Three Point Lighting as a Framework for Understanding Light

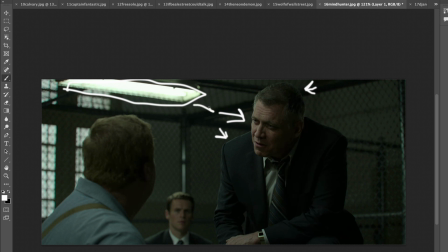It looks like that it might be this shining down and creating the key light in this case, but that's far enough back that it's probably maybe just what's creating the hair light on this person back here.
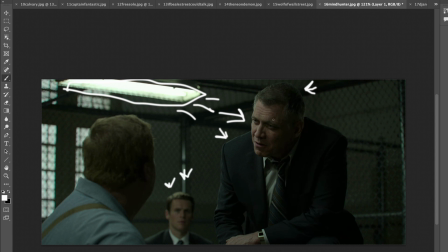And it's definitely not creating this type of lighting on the person right here. So there was probably something out of frame that was actually creating the key light on the main subject of this frame, but
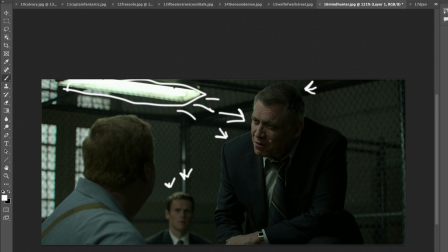it's motivated, the direction of the light, the side angle of the light is motivated by a light being back here somewhere. You can fool the audience a little bit into believing that light is coming from a little direction.
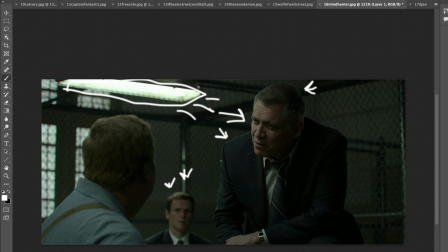It feels natural when you look at it, and if you don't look too close, that's a good way to motivate where the light is coming from on your main subject. Lighting and reflectors and fill and rim lights are all placed to the benefit of the story.
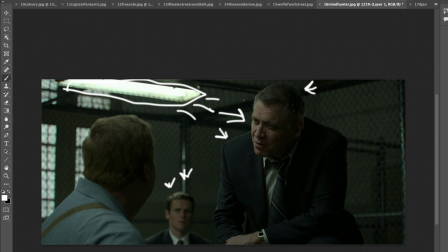It's certainly okay to make something that isn't completely accurate or true to life if it better communicates what the story is trying to tell. As soon as the image is captured in the camera, it's already being altered from reality anyway.
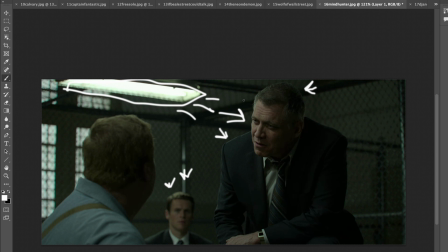So take the next step to have a say in how the light is shaped around the subject. Remember, we're taking a three-dimensional world and compressing it into a two-dimensional space, and we're losing so much of reality in that process that we can get some
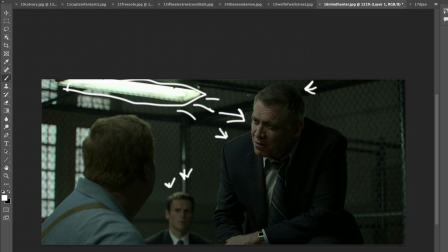of it back by taking control over how the light is shaping the objects in the scene. So it's absolutely, totally fair play to use lighting to enhance the image.
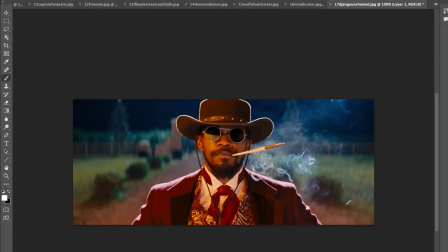Now, playing off of that, we have this frame here, kind of a classic shot from Django Unchained, where a lot of not true to life things are happening, and this movie is heavily stylized all throughout.
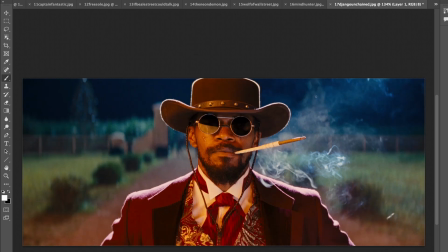In this case, we have a very kind of unnatural rim light coming from the moon, and then this front side is all lit. It's actually an explosion taking place, so there's this warm
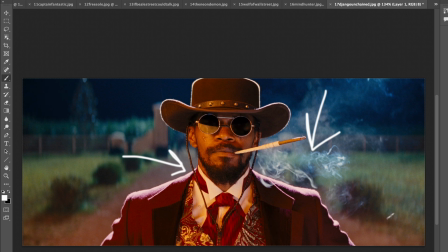fire-like key light coming in, mostly from the front, so it's actually kind of just all from the front. And then we have this strong backlight here, creating this very bright rim all the way around.
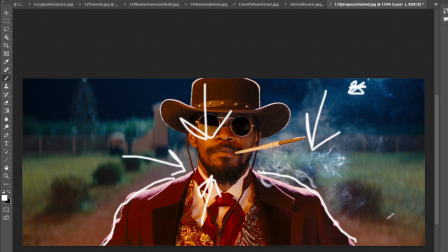And this is supposed to look like moonlight coming in from up over here, but of course the moon doesn't actually look like that. It's definitely a spotlight that's being used to create this rim light here. They use that technique all throughout the movie, and it's very much so not true to life, but it works for the story.
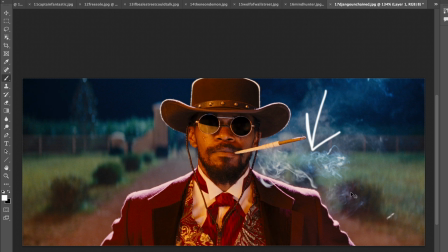And it fits with the style of the movie. There also seems to be a bit of shadow being created over on this side just to create a little bit of dimension to the face. In this case, when you have something completely front lit like that, you can create a little bit of dimension by
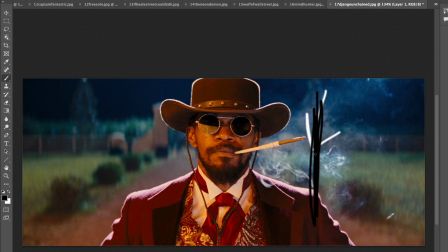placing negative fill over to one side, which again is just going to block some of the light from reaching that side of the person's face. And so we have a little bit of more shadow on this side and more highlight on this side. I don't know exactly how the key light was positioned in this,
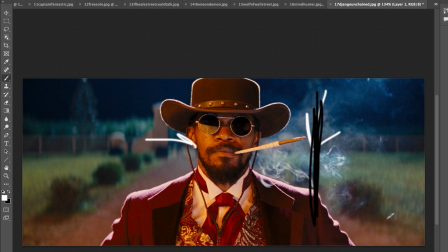but the important thing is just noticing that there's a little bit more light on this side and a little bit less light on this side. So we have that dimensionality. We have a little bit of shape taking place. If it was completely uniform the whole way across and the same brightness level all the way across,
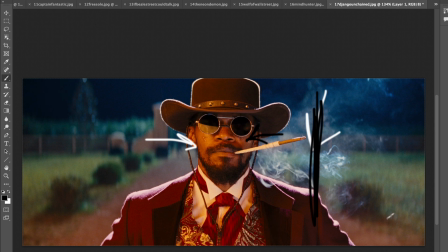we've really flattened out and lost depth in the image. And so by just adding a little bit of shadow to one side of the face, by removing some of the light or preventing some of the light from reaching that side, you can add a little bit of depth to the image.
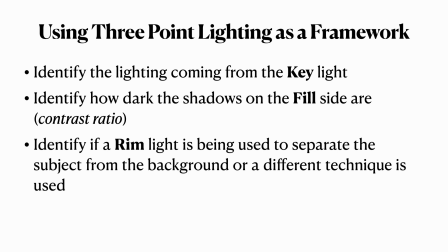So again, it's good to understand traditional three-point lighting as a way to set up a standard interview lighting setup.